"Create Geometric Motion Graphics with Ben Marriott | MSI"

So let's have a look at the final animation.
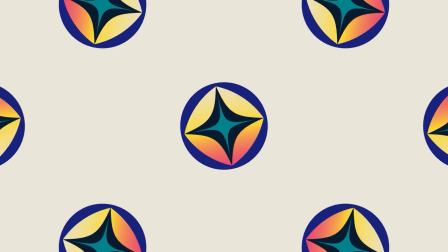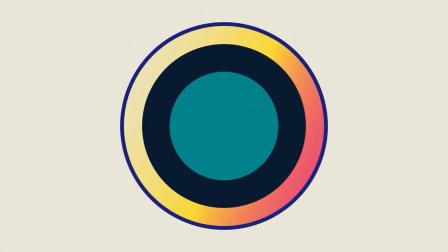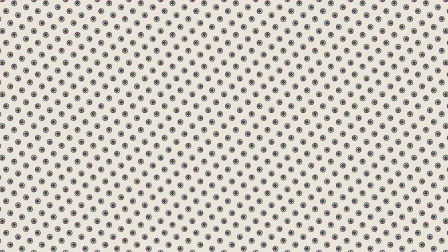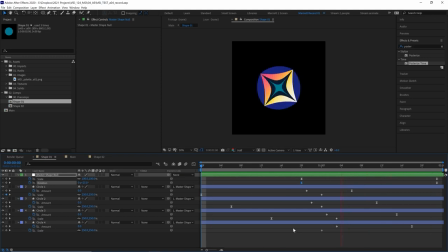543s
So I've represented the cyclic nature of aesthetics with this shape morph here, changing from this circle, which morphs into this square that is made out of four squashed and warped circles into this sort of starry,
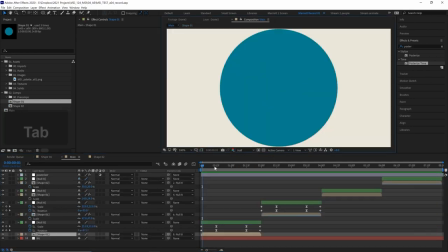553s
pointy shape. And then I'm taking this animation, and then in a main comp, sort of reversing it in and out,
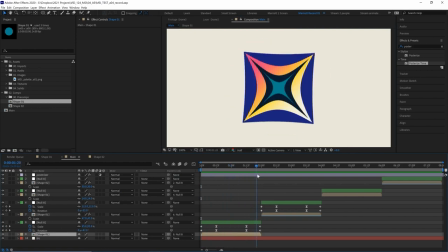558s
so it turns from the circle into the square, and then back into the circle again.
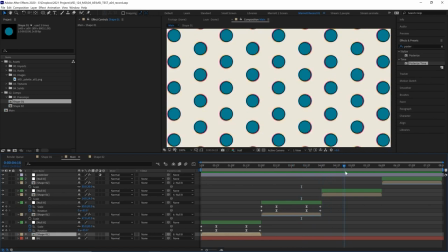563s
But each time it does that, it gets smaller and smaller, and there are more and more multiple versions of that shape.
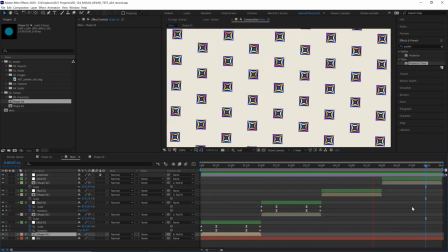569s
And that's to represent the growing complexity of technology. So as we pull back, it reveals how more and more complex it is each time this cycle, these trends repeat themselves. Now, this does make me feel a little bit like I'm back at uni trying to explain my concepts and pitching them to the tutors. So let's just get stuck in and make the animation.
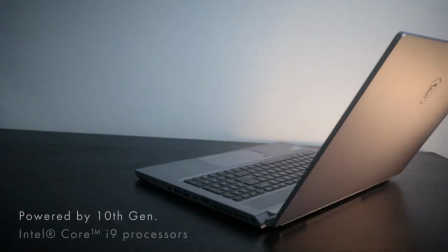587s
Now, I created this working on the MSI Creator 17, a blazing fast machine with a gorgeous chassis, if I don't say so myself.
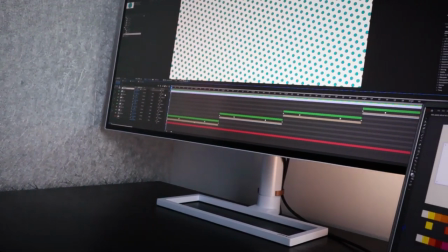595s
And alongside it, the Prestige PS341WU, a 34-inch ultra-wide monitor.
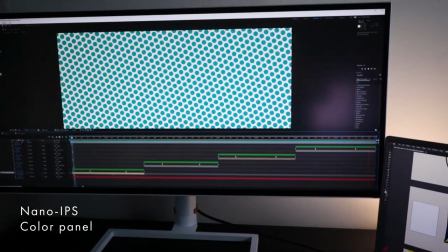601s
It's massive, it's super sleek, and has a ridiculous screen with a level of color accuracy that I can't truly say that I fully understand.
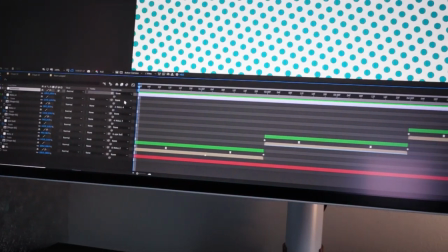607s
Now, I love working on the ultra-wide monitor. It gives me so much room on my timeline, especially in After Effects.
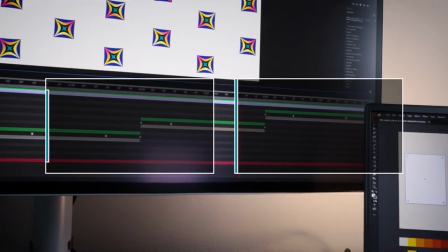613s
But for the purposes of this screen recording, I'm going to make it on the laptop screen so the aspect ratio doesn't get all shrunken down and harder to see.
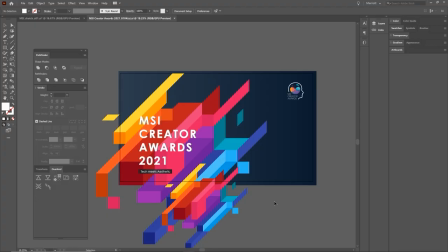620s
Now, the first thing that I did after sketching out my idea on some paper was to find a color palette. Now, I struggle with color, especially when there's an endless range to choose from. So I decided to start from this branding image from the Creator Awards.
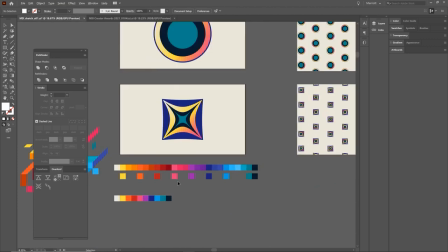632s
So I dropped all the colors out of this design, and then in a new document, documented all of them.
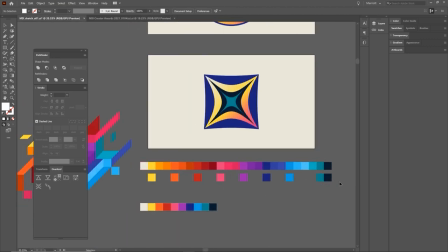637s
There was more than I thought, and then reduced them down. So I'm just picking one color from each of the hues here. And I saved this artboard out as an image so that I could eyedrop them easily from After Effects.
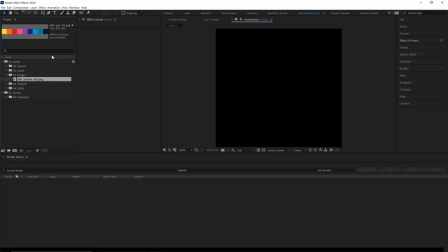646s
Speaking of which, let's jump in and get animating. So here's that palette that I've imported in just as a PNG, and we're gonna start creating our animation in a new composition. And in that, we're gonna create our basic morphing shape that we're gonna use as the building blocks for the rest of the piece.
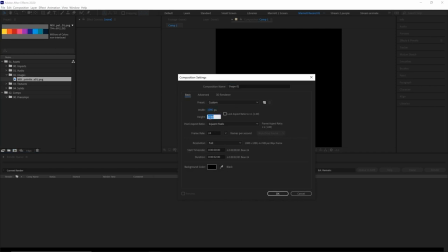659s
So let's create a new comp. Let's call it Shape01. Let's leave it at 1080 by 1080 and 2 seconds long, 24 frames per second should be fine.
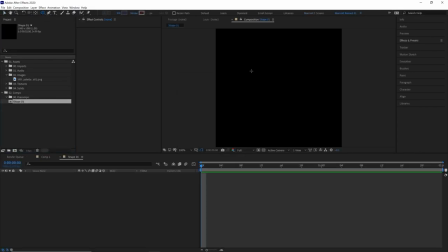667s
Now let's create a circle in the middle with our ellipse tool, holding shift so it creates a perfect circle as we drag it out. And then let's choose a color from our color palette. So let's select it so it's visible up here. Select the fill and then just eyedrop this nice teal color.
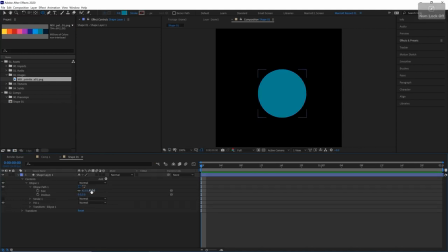680s
Let's hit OK and let's check out its size. Let's make it a bit smaller. Let's make it 350 pixels wide. There, and let's rename that to circle one. Now there will be four of these circles in this animation, but let's just start by animating one and it'll be easier to duplicate after we've already got some animation on it.
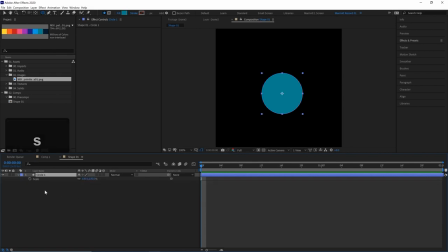697s
First, we're gonna adjust its scale. So let's open up S on our keyboard. Let's keyframe it at 1 second here. I'm also gonna add a pucker and bloat, which you'll be able to find by toggling down here and selecting add and select pucker and bloat. And at the moment you can see that starts warping our circle here. And if we look down, it has an amount of 10 in the pucker and bloat.
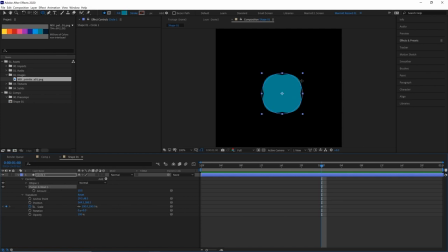715s
So it's bloating outwards by 10 pixels, maybe 10%. And if we click and drag this, you can see how if you drag to the left, negative numbers turn into a pointy star, and on the right, positive numbers sort of push downwards, and then it becomes kind of a flower shape,
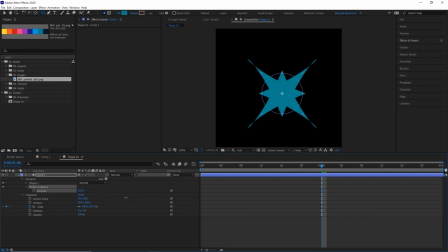729s
and then back into another pointy star shape. And this will be the first thing we animate. So let's keyframe that at 0. Press U on our keyboard to hide all the other properties that we don't need to see. And then about 12 frames later, let's take that to minus 100.
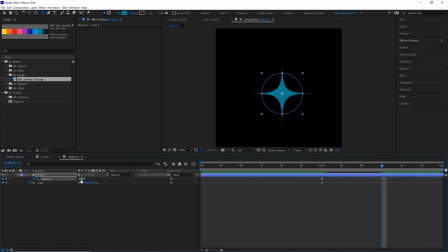745s
And that pretty much makes it as pointy as you can get without it sort of overlapping on itself.
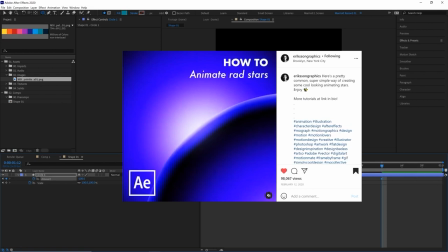750s
And I do have to shout out Johan Eriksson for introducing me to this technique in his awesome star tutorial.
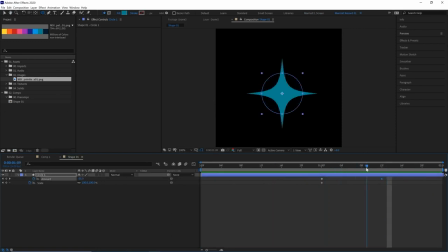756s
So now I've got our circle turning into our star. And let's give this some easing. So let's press F9 on our keyboard to ease this last keyframe. Let's go into our graph editor and just make that a bit steeper. There, that's a much better motion. Let's get out of the graph editor. And now let's duplicate this a few more times.